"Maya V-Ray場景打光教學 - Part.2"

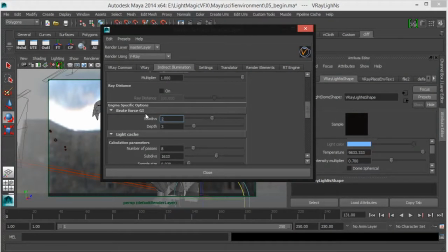I'm gonna set my GI subdivision to 24 and set my depth to 3, which is the default. And I think we're ready to do a quick test render. So this is our render.
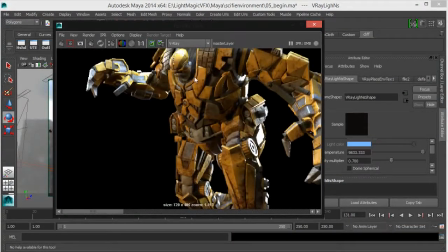One of the things you will notice is that when you actually add GI to your particular scene, you create secondary and primary bounces. As the light travels, it actually hits an object, eliminates that object, bounces back, and continuously bouncing back and forth to actually give you indirect elimination.
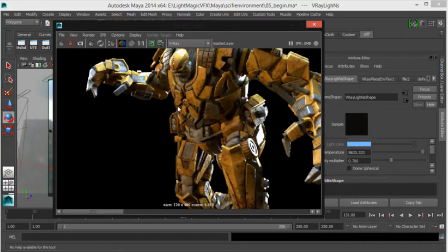Now, adding a secondary bounce actually takes that bounce to a different level by continuing the process, by actually giving you another layer of elimination, which is very complicated and very interesting.
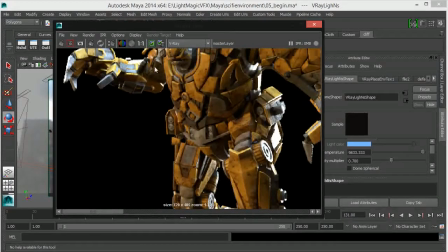Now, what we're going to be noticing here is that if you look at this particular shadow area, now, I'm going to go back to the first render we did.
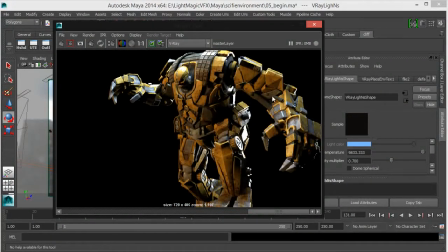This is our straight up rim light and directional light with no no fill light.
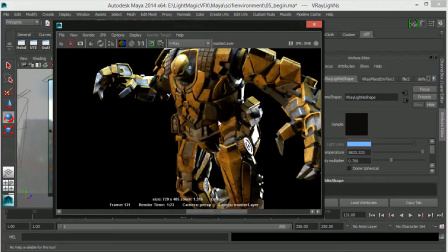We now added a bit of fill light, and then we increase the value of the fill light just to give us a bit more, you know,
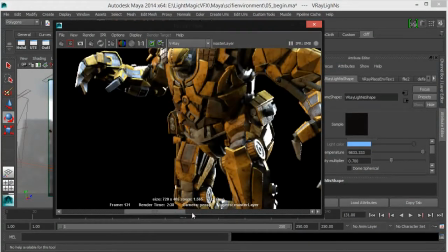fill in the dark areas. But look at what happened once we now add GI. Look at this section here. This section is really, really dark. You actually get that yellow light. It's pretty much bouncing the light off of itself and actually eliminating itself.
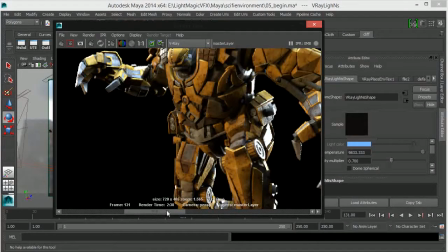So all the areas that are really, really, really dark are actually just jumping out with light.
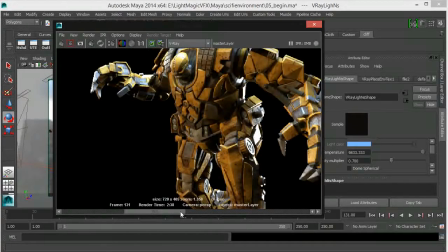And that's what the GI do. It actually gives you that indirect elimination that is so common in real life situation that you don't really get in most CG renders. So looking at this here, actually, you can see that you could get some good GI bounce.
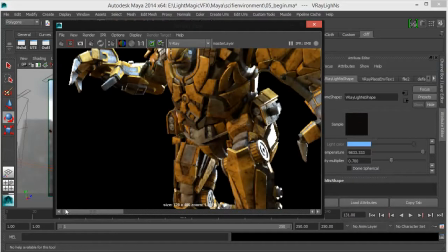But the problem with this is that things start getting washed out. This is where you actually need to actually now go back and actually bring down your soft light, bring down the intensity of your dome light so that you can actually get a good contrast ratio in relation to your GI.
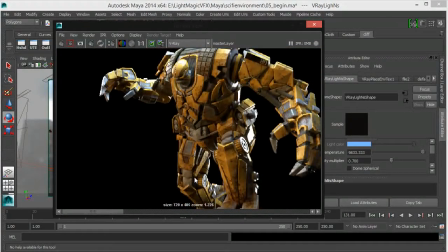So basically, this is the basic setup in future frames, starting from your rim light, your directional light, your fill light, eventually your GI, to actually give you that secondary bounce, to actually give you the icing on the cake. So in the next lesson, we're going to be exploring a bit more, finalizing our GI setup.
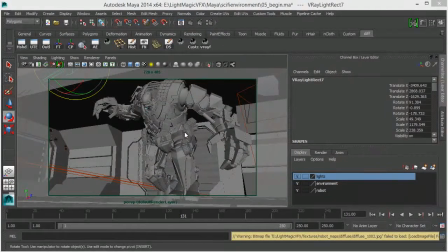Now we're actually going to start rendering our layers and actually setting up render elements.
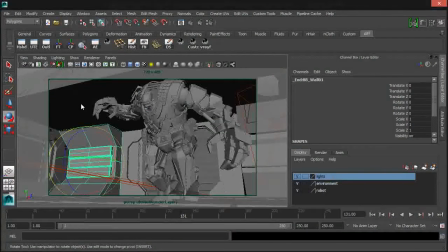As you can see, I've also loaded our background environment. I'm also going to be, obviously, perhaps in this lesson or the next lesson, we're going to be shading our environment.
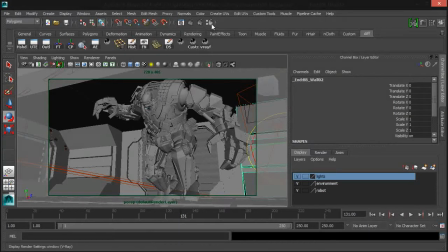But for now, we're going to be like focusing on getting our character out of the way. So I'm just going to quickly go to our global settings, and I'm going to quickly load.
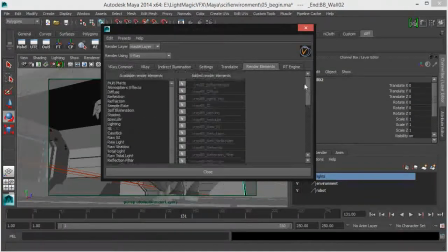As you can see, I've actually got some of our parameters already waiting for us. So I'm just going to enable all our passes for this particular layer. Obviously, I'm going to be rendering our character separately from our environment.
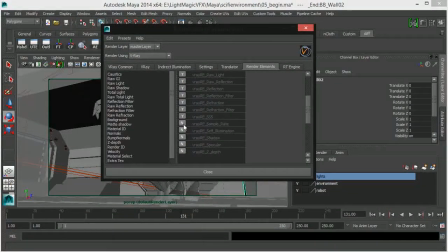So that's why I'm actually quickly setting up our character. Now, the light setup that I have here
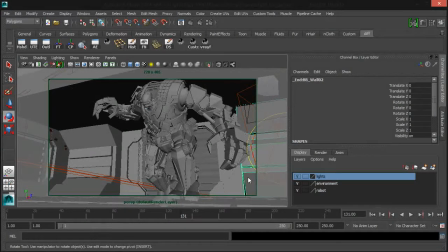that we saw just in the previous lesson, I'm going to be using the same light setup to actually, you know, light our scene, with few exceptions. There's some fixture lights that I'm actually going to activate as we go along. We're also going to be using light selects.
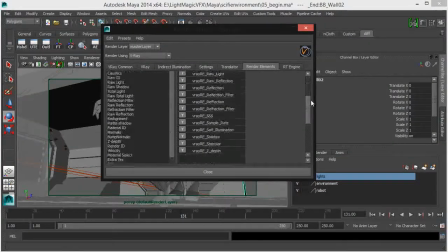Now, I've got the major passes. I've got from my diffuse map to my extra textures to GI, and also to my Z depth. I'm going to quickly add a couple of light selects to actually help us separate our light,
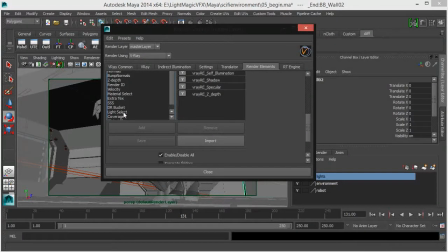so that when we get to comp the shot, we can actually affect our lights, whatever value we want to.